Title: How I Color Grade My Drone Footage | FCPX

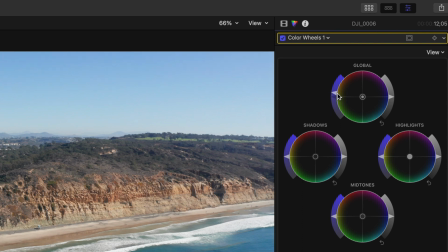So there's our first color wheel. The very first thing I like to do is add a little bit more saturation because I like my images really to pop.
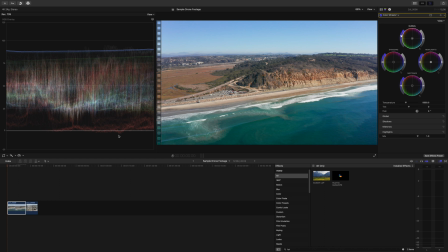So there we go. And as you can see over here on the scopes, now our red channel is starting to clip in the shadows, but that's okay. We're going to address that later. The next thing, this is super important, and this will add a lot of depth to your image,
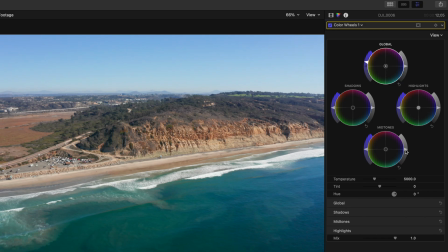a lot of texture, is go over to the midtones and drop those midtones down. And as you can see, you know, we were here, the image is a little flat, a little bright,
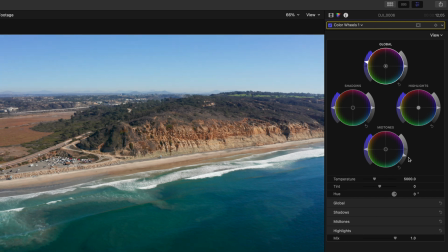we bring it down and we start to see some texture come back and it really looks more realistic. And that's what we want. We want to get to a good realistic point and then you can apply your stylistic options, but I really like trying to get my images to look as natural as possible.
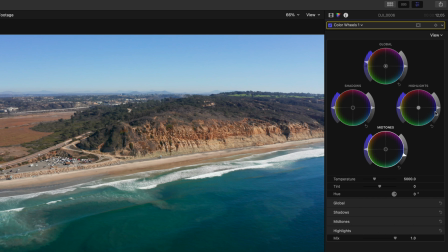So we're already good there. I'm gonna drag up the highlights slightly. There we go. And that's it right now for my first color wheel.
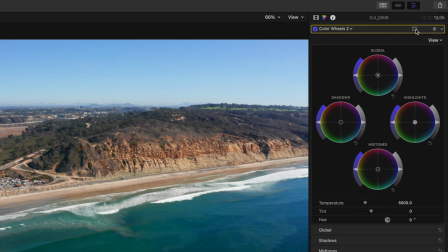I'm going to add a second color wheel, and we're gonna go up here to our masks and add a color mask, because I always like to saturate my skies a little bit more and darken them a little bit so the blues really pop.
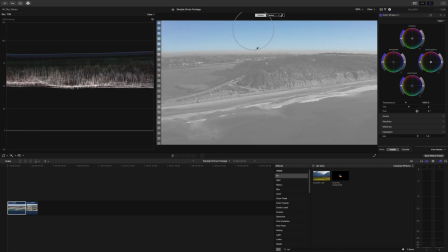So we're going to select the blue in the sky for our color mask. And there we go.
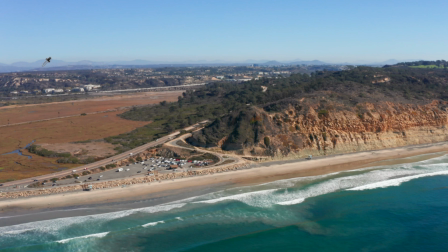This is really gonna help too, because if you look at this image, it's a little hazy off in the distance.
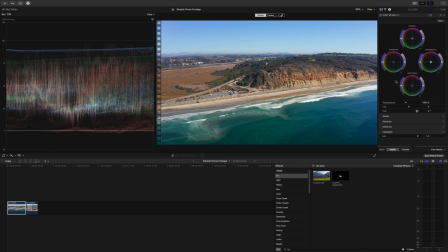And by darkening it up a little bit, we're really gonna add a little bit more clarity.
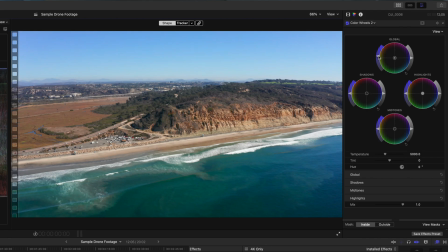So first, a little saturation to our blues. And then, because we're only affecting the blue in the sky, I'm actually just gonna drag the global exposure down a little bit
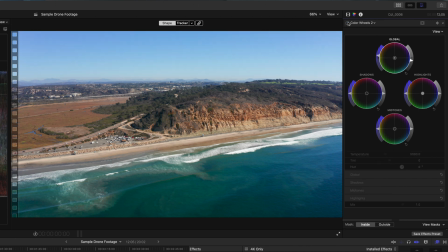to about right there. So before, after, before, after. And as you can see, those hills are a little bit more clearer in the background now. Now I want to address the ocean. It's a little dark, just slightly for my taste.
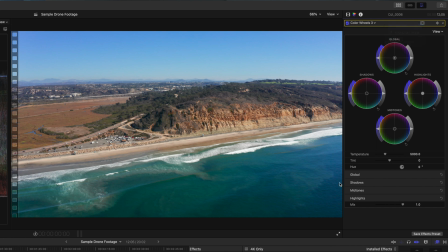So we're gonna add another color wheel and another color mask. And we're going to, we don't want that. That was a shape mask. We want a color mask.
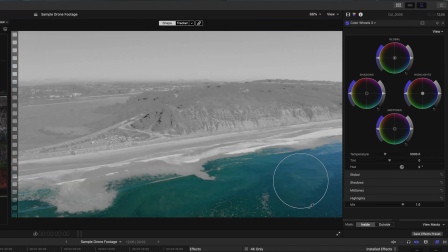All right, and we're gonna select the ocean, and we're just gonna keep dragging until we get enough of the ocean selected that we want.
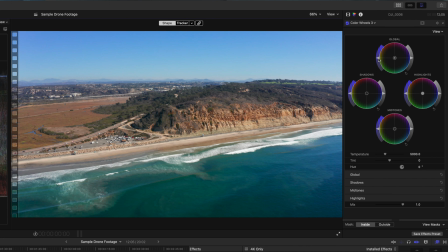That's pretty good. And again, I like a little bit more saturation. So we're gonna add just a little bit of saturation. That's my next key tip, is a little bit goes a long way. Don't overdo it. Just go slightly, look at your scopes, but also rely on your eyes and see how it looks.
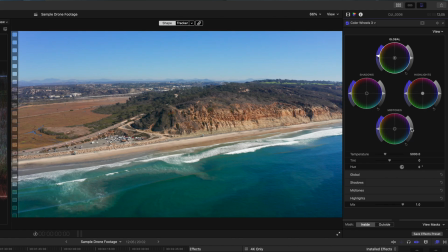Now we're gonna drag up the mid-tone slightly. And there we go. That was just a little bit. Now look at before, after, before, after. Just a little bit brighter, a little bit more saturated, and it looks really good.
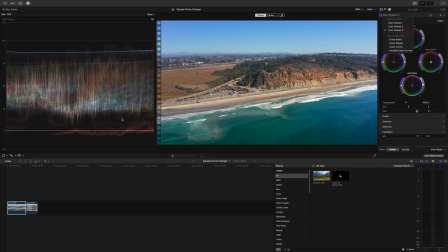Now let's address the clipping in the red channel down here. So we're gonna add a color curve, and because it's in the shadows, we're gonna clip towards the bottom, maybe just halfway up between that first point.
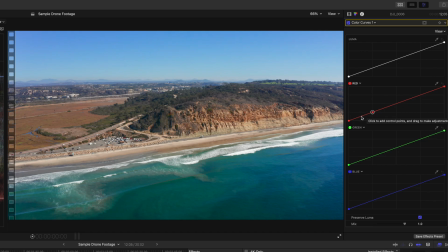Actually, let's just add a point there, and then we'll add another point right in between. And we're going to just take that bottom point down here in the shadows, drag those up ever so slightly.
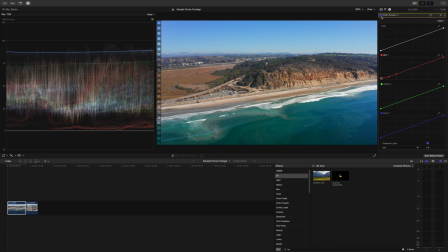And now our reds aren't clipping before, after. And because that brightened up the image ever so slightly, we're gonna go back to our first color wheel, drag our shadows down slightly and our mid-tone slightly.
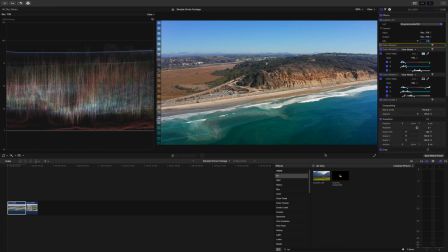And there we go. One last thing I like to do is go back down here to effects in the search bar, type sharp, so we can find our sharpen and add a little bit of sharpening. D-Log is a little soft for me.